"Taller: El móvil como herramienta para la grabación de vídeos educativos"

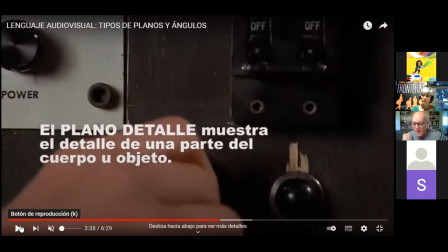necesitamos tener material porque al final nos vamos a tener que llevar a edición Entonces ya veis, si nos acercamos, pues en este caso es que es importante porque va a encender la luz y no funciona, porque una persona no sabe utilizar un aparato porque
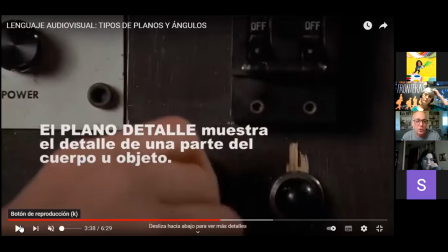nunca ha tenido y entonces la mano como titubeando entre los botones nos dice mucho de esa persona que no sabe. por ejemplo, ¿no?
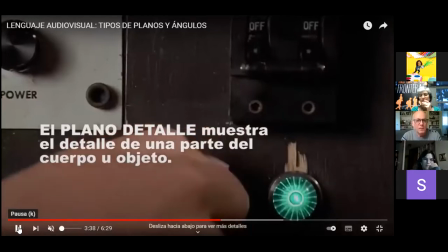Entonces aquí el plano de detalle nos muestra objetos
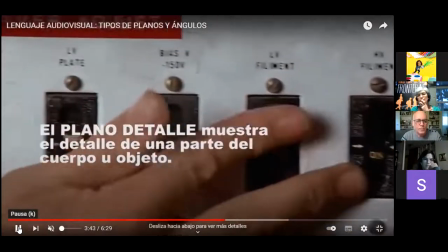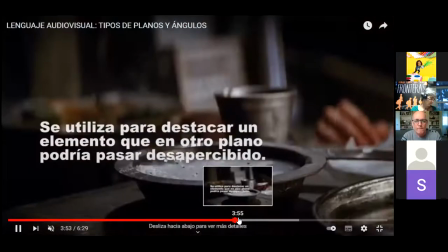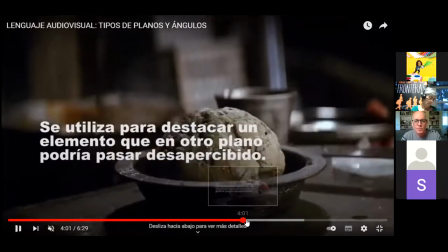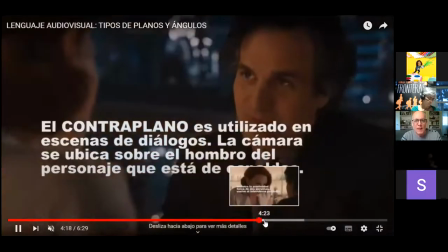y se va acercando bueno, plano contra plano es cuando una persona habla,
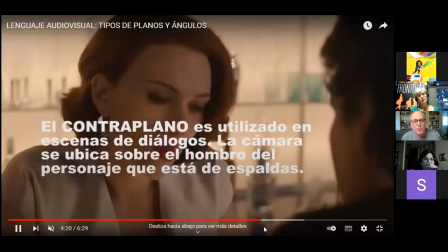esto será más complicado que vosotros pueda utilizarlo pero bueno, en principio cuando una persona habla pues la otra le contesta y entonces claro,
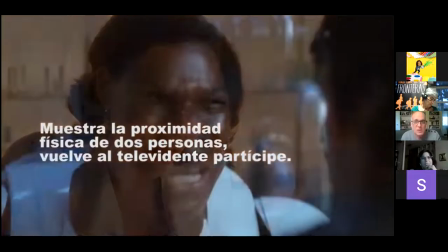se llama plano contra plano al final es cómo grabar una conversación entre dos personas, pues que es yo creo que la cosa más básica que se puede grabar en un en un vídeo, ¿no?
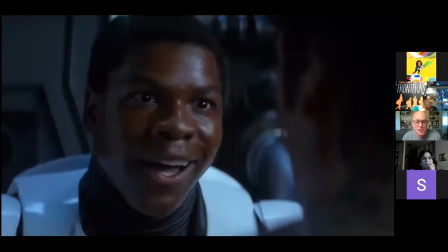Dos personas hablando y cómo se les graba, ya veis que se les graba de cerca, se ven las expresiones,
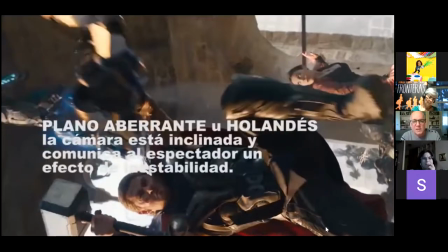incluso vemos un poco al que está de espalda vale,
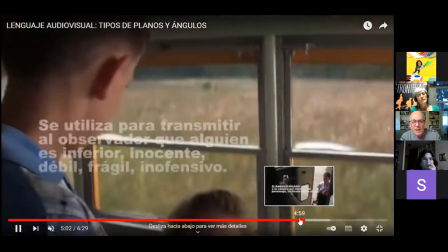y nos vamos acercando, bueno, vale, hasta ahora, espera, bueno, perdonad,
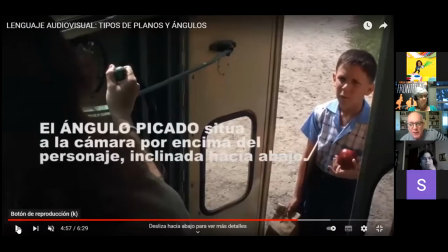vale, hasta ahora, claro, cuando vamos a poner la cámara ¿Y dónde ponemos la cámara? Pues ya habéis fijado, todos los planos que hemos visto hasta ahora se ponen a la altura de los ojos. Ya decimos que el ser humano es la medida del lenguaje audiovisual.
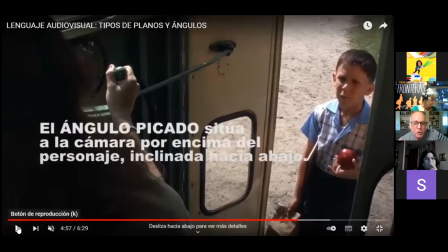Entonces, cuando ponemos la cámara, en principio, siempre la ponemos a los ojos de la persona que va a hablar. pero si cambiamos la imagen si la cámara la ponemos en otro sitio si la ponemos la cámara por encima de un niño por ejemplo,
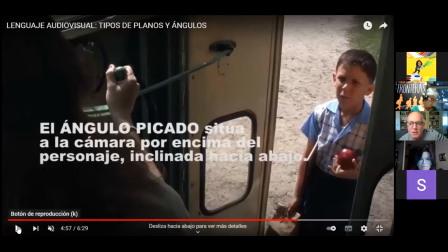o de una persona hay una especie como de que le estoy mirando desde arriba eso tiene un valor, o sea, al final me estoy poniendo por encima de ti en este caso, por ejemplo es porque la conductora pero en el fondo
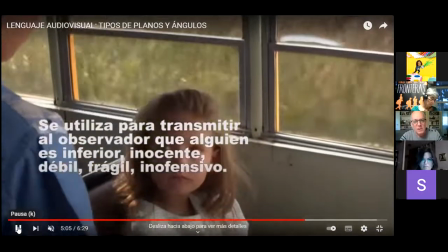bueno, ya ves se mira de arriba abajo,
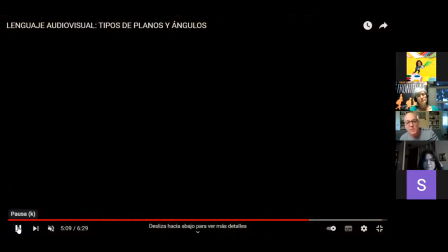como si el de abajo fuera más débil o más frágil y pasa lo contrario
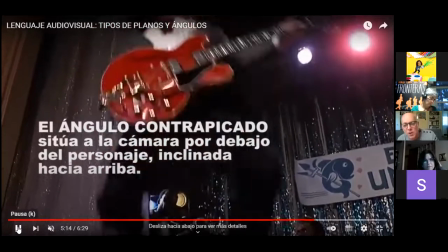podemos ver de abajo arriba y eso lo que hacemos es como engrandecer a esa persona,
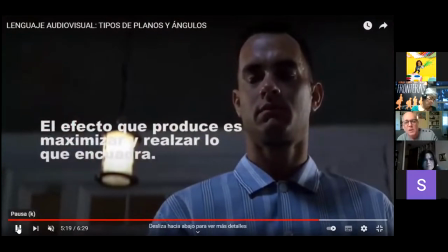porque claro, visto de abajo le da como un realce
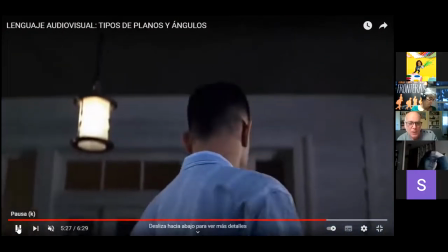¿dónde ponemos la cámara? también es importante si la ponemos a la altura de los ojos en el que consideramos a ese protagonista de igual a igual,
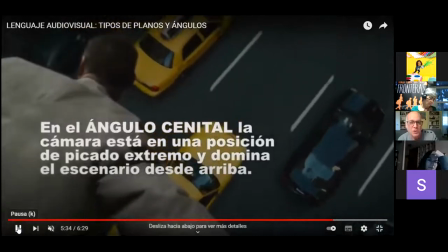o lo ponemos de abajo o le pillamos desde arriba. Esto es importante.
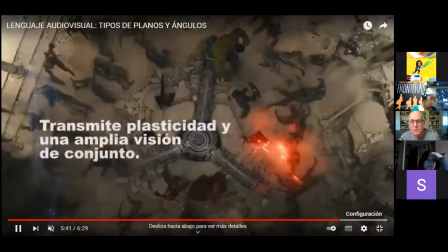Y luego, bueno, pues ya hay el plano cenital, que básicamente lo que busca muchas veces es mostrar una escena, un espacio,
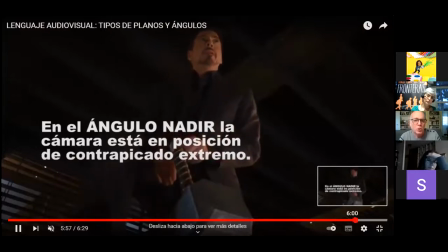algo que está ocurriendo, y este es el ángulo nadir, que es todo lo contrario. justo desde abajo pero casi como si fuera desde los cordones de los zapatos
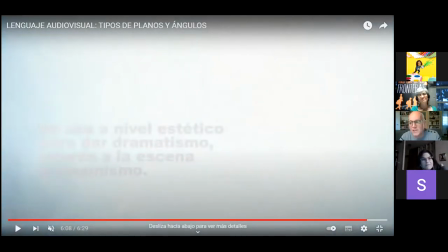y esto que os acabo de explicar es el 80% que acabáis de ver es el 80% de contar bien una historia parece,
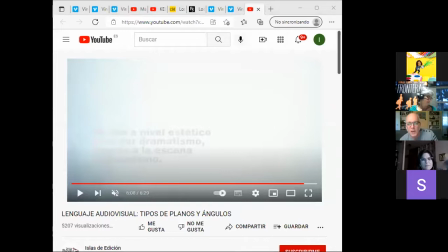no sé si hay alguna duda con esto, alguna pregunta Yo una pregunta Iñaki, nos dejarás el enlace a este vídeo, ¿verdad? Sí, os dejaré todo lo que estamos viendo os lo dejo Vale, de acuerdo
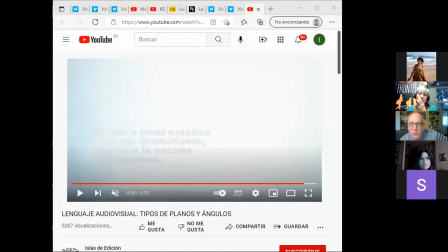y lo veremos y se puede volver a ver pero esto del lenguaje audiovisual como os comentaba es como la como hacer música, o sea al final el solfeo, es el 80% de que un vídeo quede bien no contar como lo tengamos en la cabeza sino vamos a hacer planos, ¿quién es nuestro protagonista?
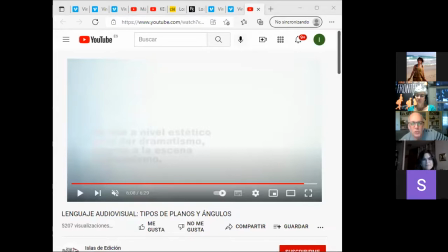¿dónde nos ponemos? ¿nos ponemos a la altura de los ojos? ¿nos ponemos por debajo de ese protagonista? ¿nos ponemos por encima? ¿no? la perspectiva ¿cuál es?